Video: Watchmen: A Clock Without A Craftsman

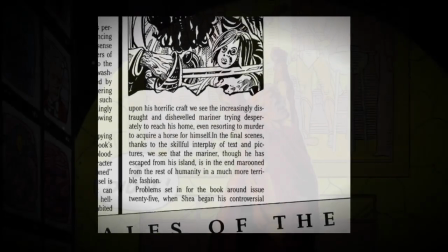8:07 In a fictional article on the Black Freighter, the author says,
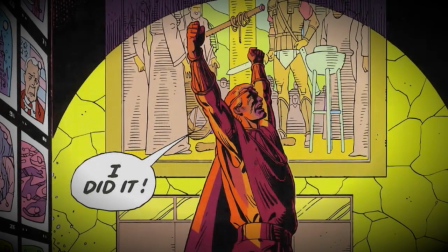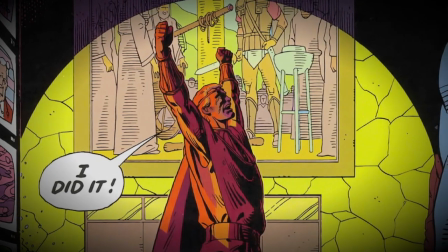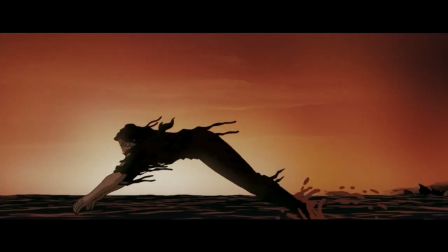8:24 So what does Snyder gain by transplanting an idea from the book without the intended commentary?
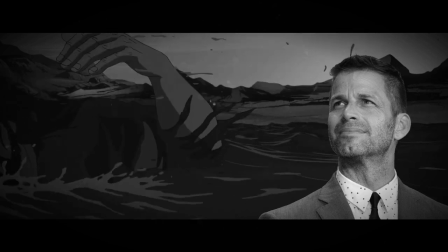8:29 We did the Black Freighter sort of separately. I wanted to do it. but we didn't really design it to be intercut into the film, and so we had to kind of jerry-rig it in.
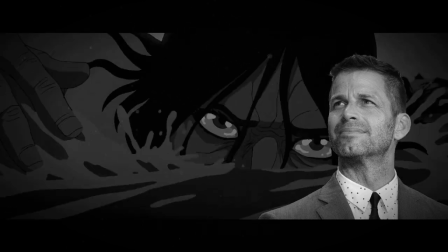8:37 Though it goes in pretty nicely, I just, I feel, I never felt like 100% that it was, like, you know, completely organic.
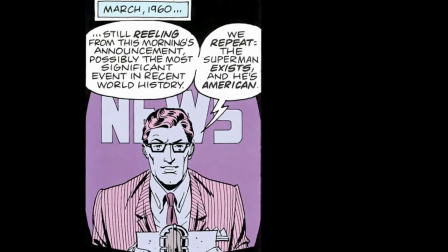8:46 Could he have used different film styles that actually mean something? He could have played with aspect ratios to represent different time periods, like the Grand Budapest Hotel.
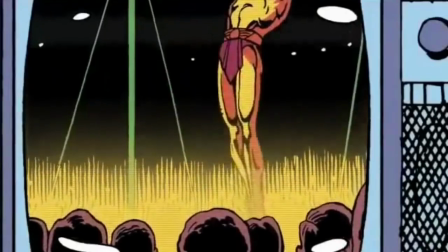8:54 The comic frames the first sex scene around Adrian Veidt doing acrobatics on television.
And just look at the confidence as he leaps up and grabs the bar.
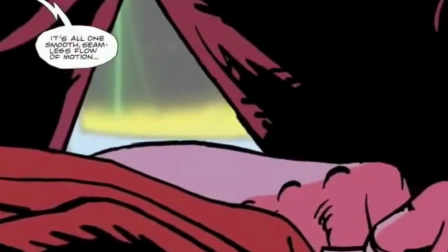9:06 It's all one smooth, seamless flow of motion. Uh, I can't seem to.
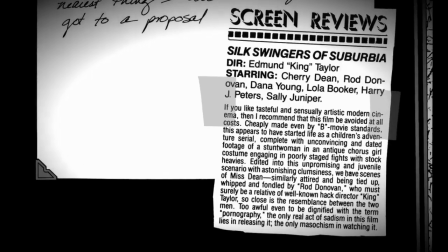9:13 The comic uses news footage of Dr. Manhattan, but the film doesn't. Sally Jupiter had a movie deal that fell apart, but the film chooses to reference the Tijuana Bible instead.
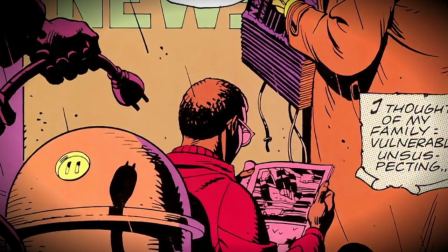9:23 The Black Freighter is at its basic, a commentary about how real life affects our media. In Watchmen, real-life superhero comics like Superman exist.
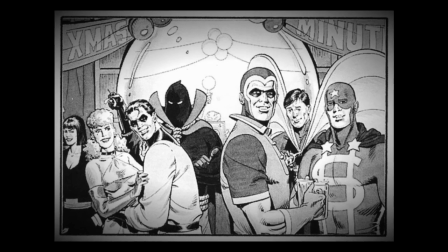9:30 But they've fallen out of fashion because the Minutemen and eventually the Crimebusters actually exist. And readers don't want to read about real life.
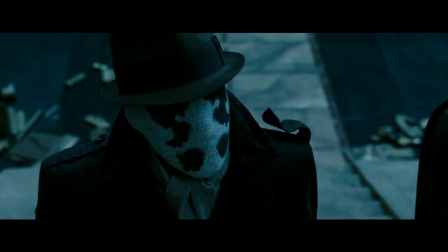9:37 Which is why when Adrian says, "-I'm not a comic book villain." it doesn't quite work. The point of the original line is that, well, he is a comic book villain, more or less.
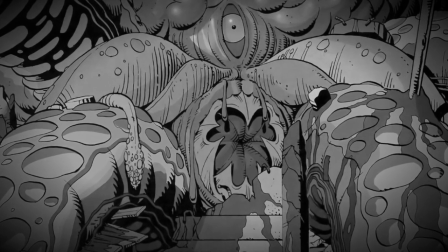9:46 He enacts a ridiculous Silver Age plot that actually works. So ridiculous that Dan doesn't believe him.
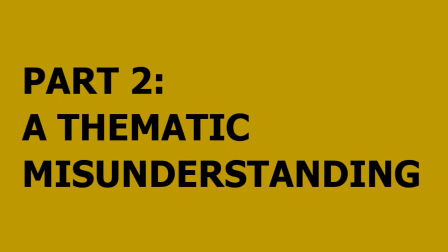9:53 And it's why I feel like Zack Snyder misunderstands Watchmen's commentary on superheroes.
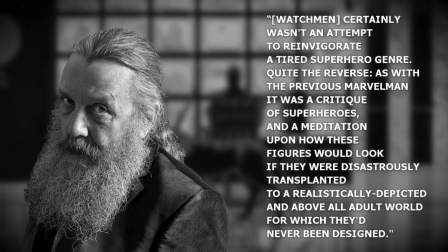9:58 Alan Moore says, "...Watchmen certainly wasn't an attempt to reinvigorate a tired superhero genre.
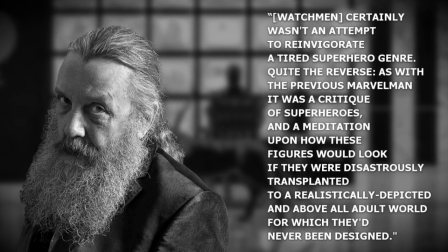10:03 Quite the reverse. As with the previous Marvel Man, it was a critique of superheroes, and a meditation upon how these figures would look if they were disastrously transplanted to
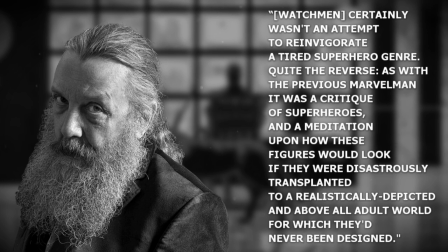10:12 a realistically depicted and above all adult world for which they'd never been designed."
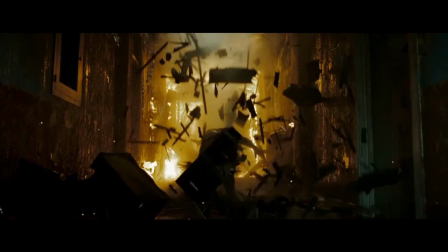10:16 Zack Snyder, through his visuals, his pacing, and his artistic choices, has adopted the perspective of Hollis Mason, who has a romanticized idea of superheroes.
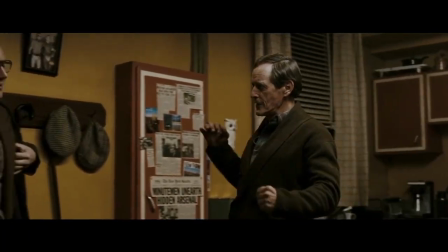10:25 "-It's the left hook. Flawed Captain Axis, remember?"
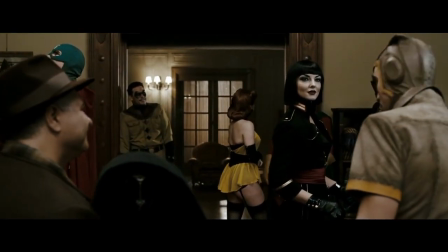10:29 See, the reality is that for anyone to decide to go out in the streets wearing a costume to beat up criminals, they are inherently weird.
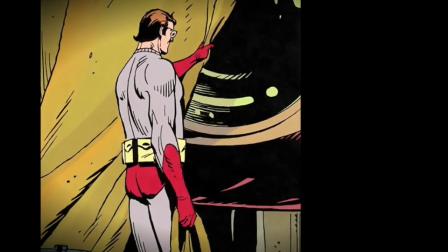10:36 The book makes great efforts to satirize the glamour of superhero tropes. Dollar Bill's cape is caught in a revolving door and he's gunned down.
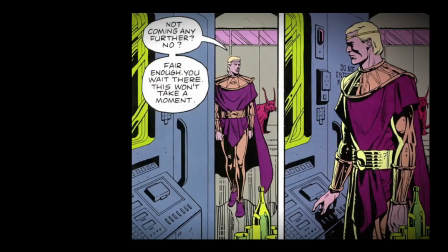10:44 Dan loses a criminal because he has to take a leak. Even the gaudy, wacky costumes are part of the point.
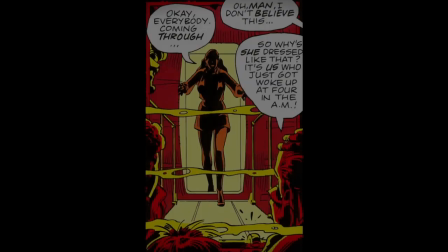10:49 They're meant to look stupid. Dan calls his goggles kitschy. When Silk Spectre saves the citizens in the tenement fire, somebody compares her outfit to pajamas.
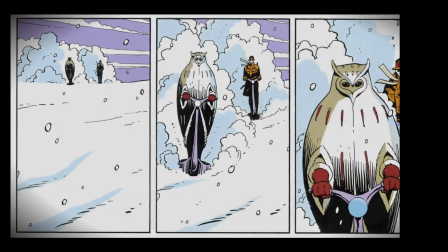10:58 And the way Dan and Rorschach race towards Adrian's vivarium on snow segues. It's cute.
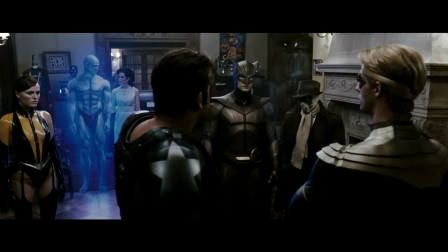11:03 This is the point of Watchmen. Dressing up in costumes is silly. People have always said, like, superheroes are ridiculous, you know, like, like we would have people dressed up in costumes, like, walking around.
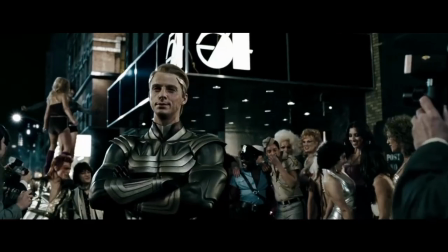11:13 And I'm like, really? You know, like, you look at that shot and you think, like, wow, I guess, you know, We accept the village people without really batting an eye.
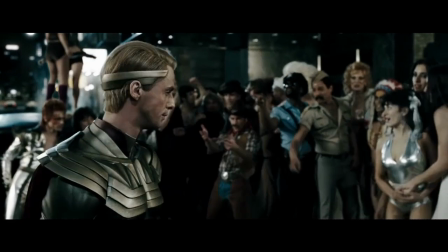11:20 We accept, you know, Ziggy Stardust without, like, really making, you know, a big, you know, it's just in our culture.
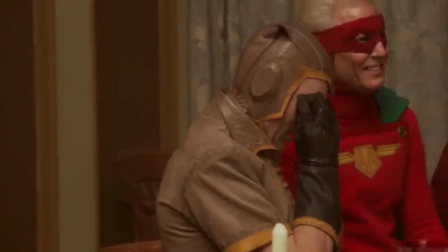11:26 So I thought superhero is not a very big reach after that. I actually love the Minutemen and their costumes in the context of satirizing superheroes because they look silly. But Snyder and his costume designer, Michael Wilkinson, view the Minutemen as antiquated. All these fantastically antiquated and wonderful costuming techniques that you usually try and stay far away from because this was the 21st century.
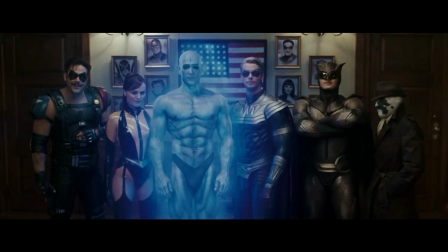11:47 And the second generation as a modern improvement and evolution. We really needed to be faithful to the original designs and time period,
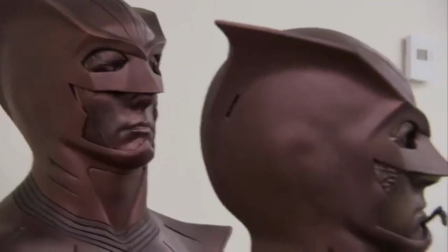11:57 but I think we needed to address what my parents or
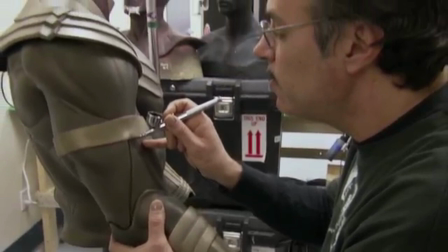12:04 my neighbors knew about superheroes and what they expected and sort of that iconology of what a superhero is.
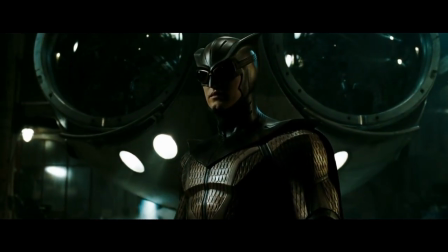12:11 These costumes are gorgeous, but by making them look cool, making them look sexy, making them look badass.
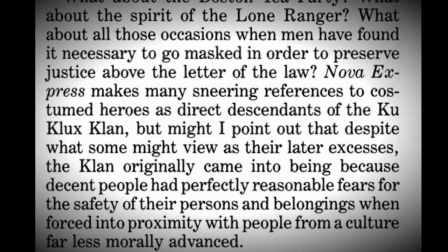12:16 It defeats the purpose of making them look pathetic. I mean, this is a book that features a right-wing article that minimizes the Ku Klux Klan when compared to superheroes.
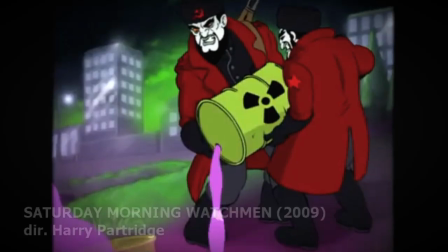12:25 A book that shows Adrian's inability to make a toy line of villains without slipping an army of costume terrorists into a Saturday morning cartoon show,
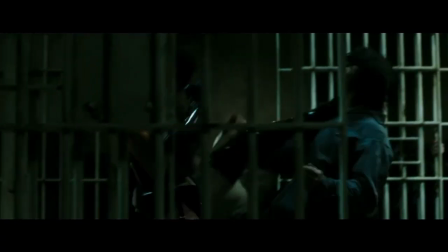12:32 sported unironically when half the prison attacks Silk Spectre and Night Owl. This is Zack Snyder's handicap.
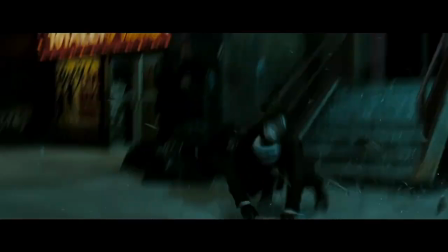12:38 He can't help himself. It has to look cool. It has to look epic. And it does.
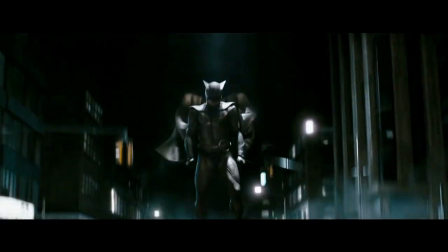12:42 His Rorschach is a renegade, his Night Owl glides elegantly, and his slow motion is transcendental.
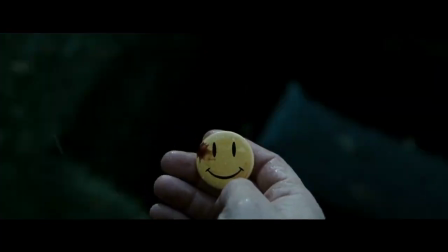12:48 But it's a detriment. First of all, slow motion slows the movie down.
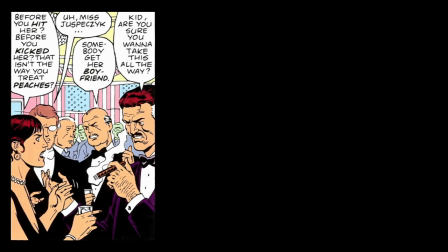12:54 With any adaptation, time is precious. There's a lot of material, and even at three and a half hours, the film is still missing important dialogue-driven scenes.
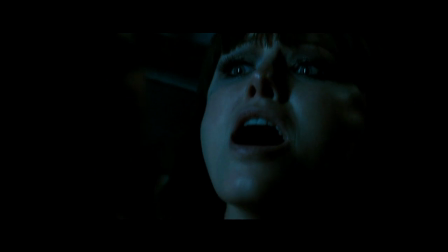13:02 Sacrificed to lengthy action segments, bad sex scenes, or painfully slow transitions, often set to music.
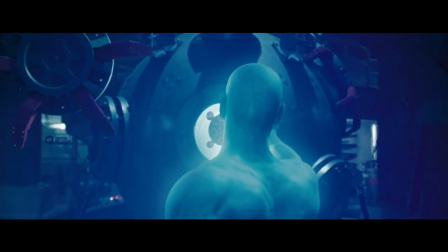13:08 Oh god.
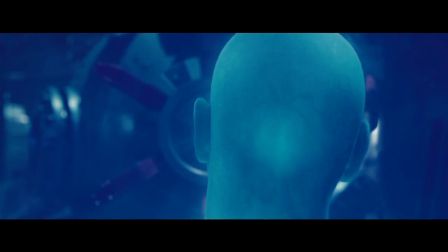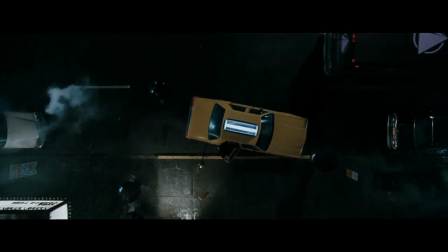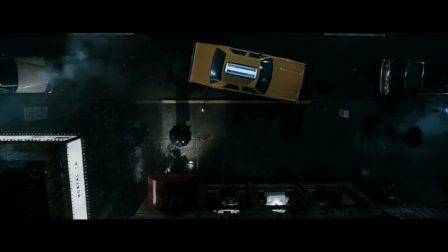13:23 Dan Dreyfuss, people?
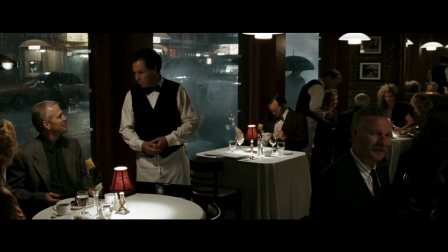13:26 So in this scene, Zack Snyder is forced to use extended shots that match the music, but we're not learning anything new about the characters or the situation.
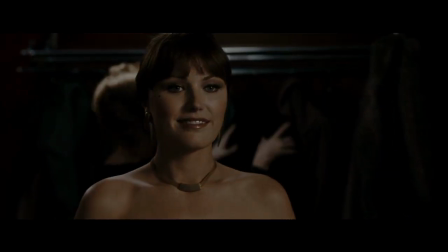13:34 I've re-edited this scene, and I was able to shave 40 seconds off the runtime, and I think it actually improves the pacing.
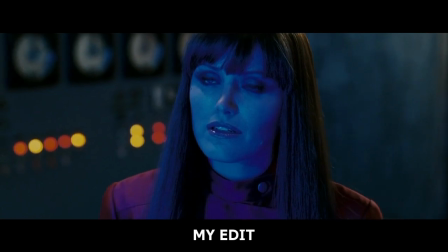13:40 You know I can't.
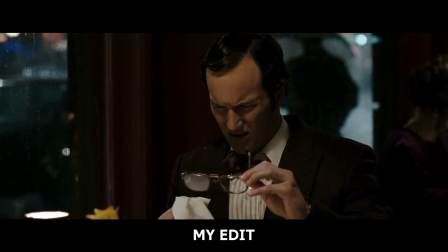13:45 So you'll call Dan, which is only natural. Well, you deserve the comfort of an old friend.
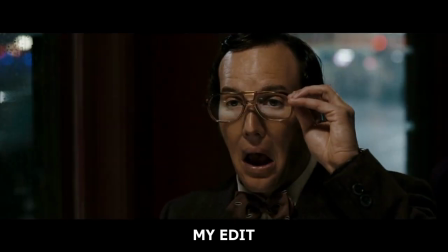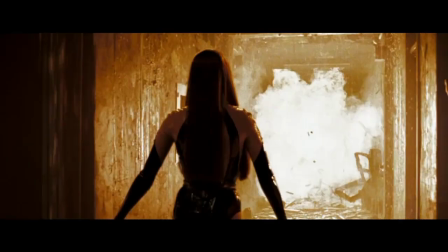14:01 And other than padding the movie, slow motion glorifies the characters. Slow motion looks cool.
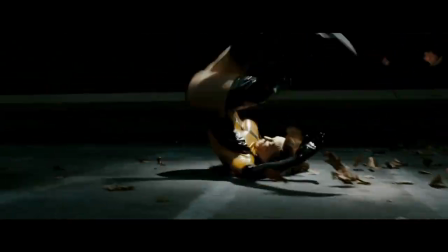14:06 People punch in slow motion. People jump and dive in slow motion. And it almost makes it look like they have superpowers.
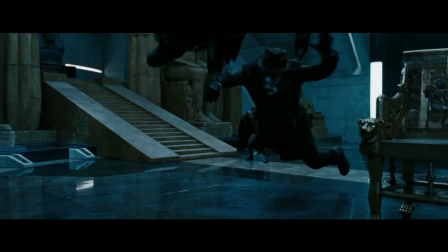14:12 They don't. I saw the movie before I read the comic. And I wondered at the time, what are their superpowers?
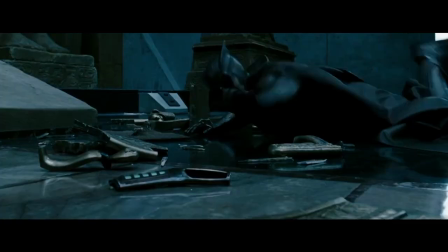14:18 Because they punch through walls. They do aerobatic flips and jumps. They get shot at without being hit.
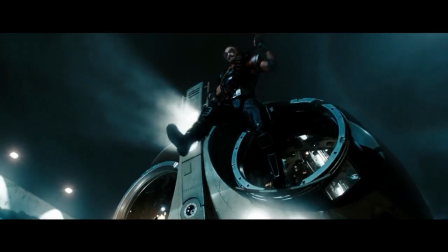14:23 And Adrian catches a bullet without explanation. Which is why I don't see Zack Snyder's version as a realistic superhero movie as it's often described.
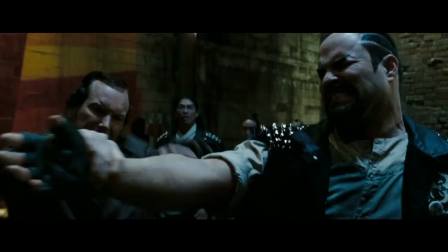14:30 To me, realistic doesn't mean butchering someone violently, graphically, brutally, but showing how pathetic superheroes really are in the face of that violence.
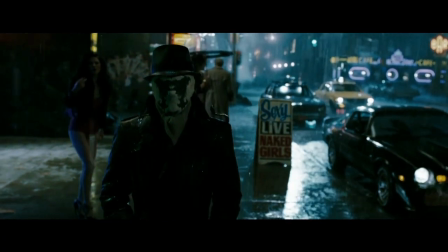14:39 Our perspective of superheroes is informed by Rorschach's perspective.
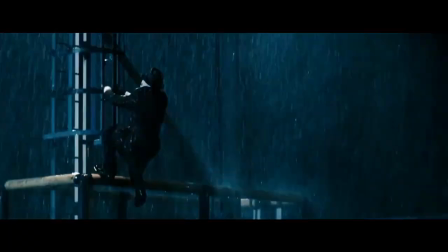14:42 Why are so few of us left active, healthy, and without personality disorders?
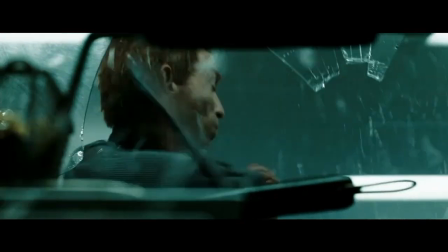14:49 He shames the people that gave up while being the coolest character in the movie. You can tell Zack Snyder loves Rorschach.
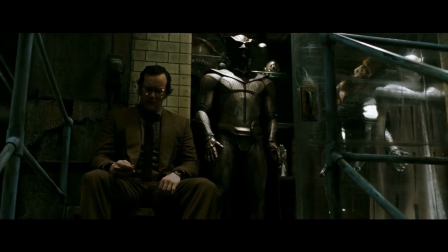14:56 By what the film conveys, these are all well-intentioned characters that never got their chance.
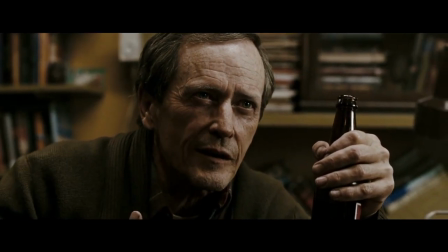15:01 Well, my point is that we had it too easy. It wasn't fair what happened to you guys.
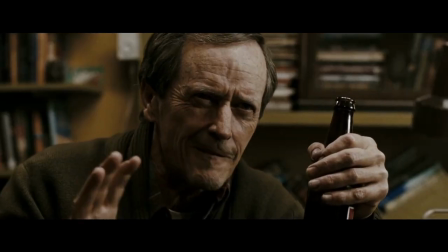15:07 You guys who picked up where we left off with Nixon forcing you out.
And the ones that gave up...
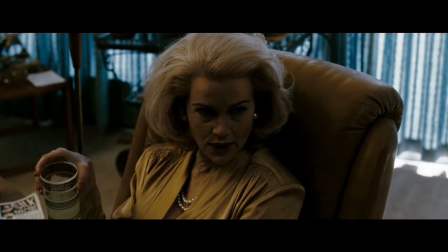15:13 You quit.
...or drank themselves into retirement are the pathetic ones.
Margarita?
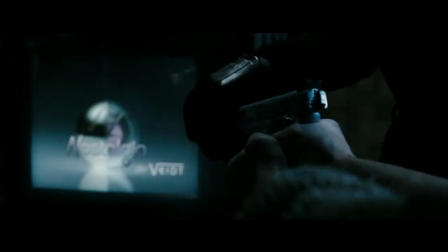15:19 Think about the opening. Does the comedian get savagely beaten, or is it a glamorized fight where the comedian goes out like a champion?
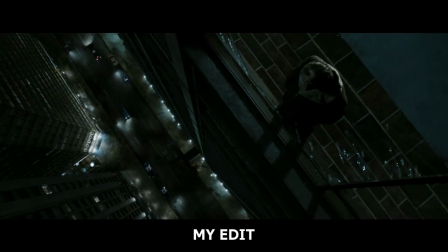15:32 Edward Blake, 67 years old. 6'2", a solid 225.
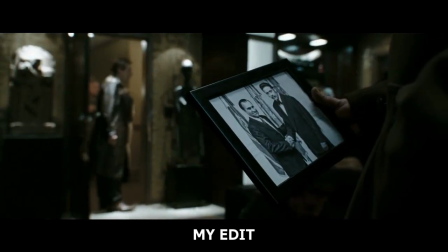15:41 That guy was built like a linebacker. Yeah, I saw the body. For a guy his age, he was in terrific shape.
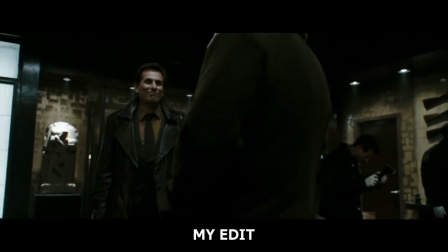15:50 You mean apart from being dead? That's plate glass.
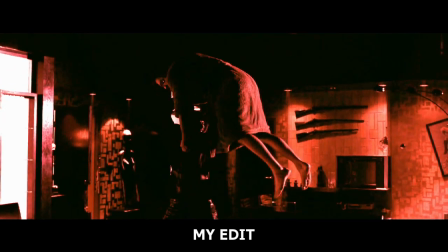15:56 You'd have to step on the gas just to put a crack in it. I'd have been thrown.
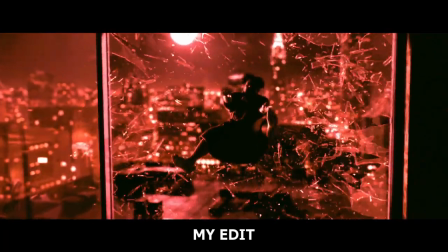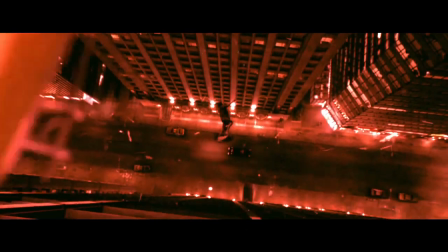16:10 By structuring the scene this way, I've eliminated three and a half minutes.
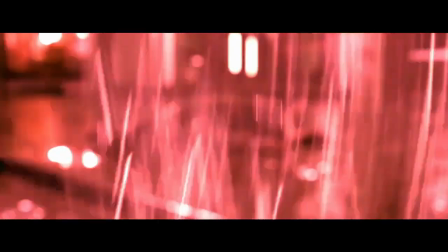16:13 The scene with the cops is more engaging, it's more faithful to the book, and it suits the theme better of a sad old man beaten to death without a single moment of triumph.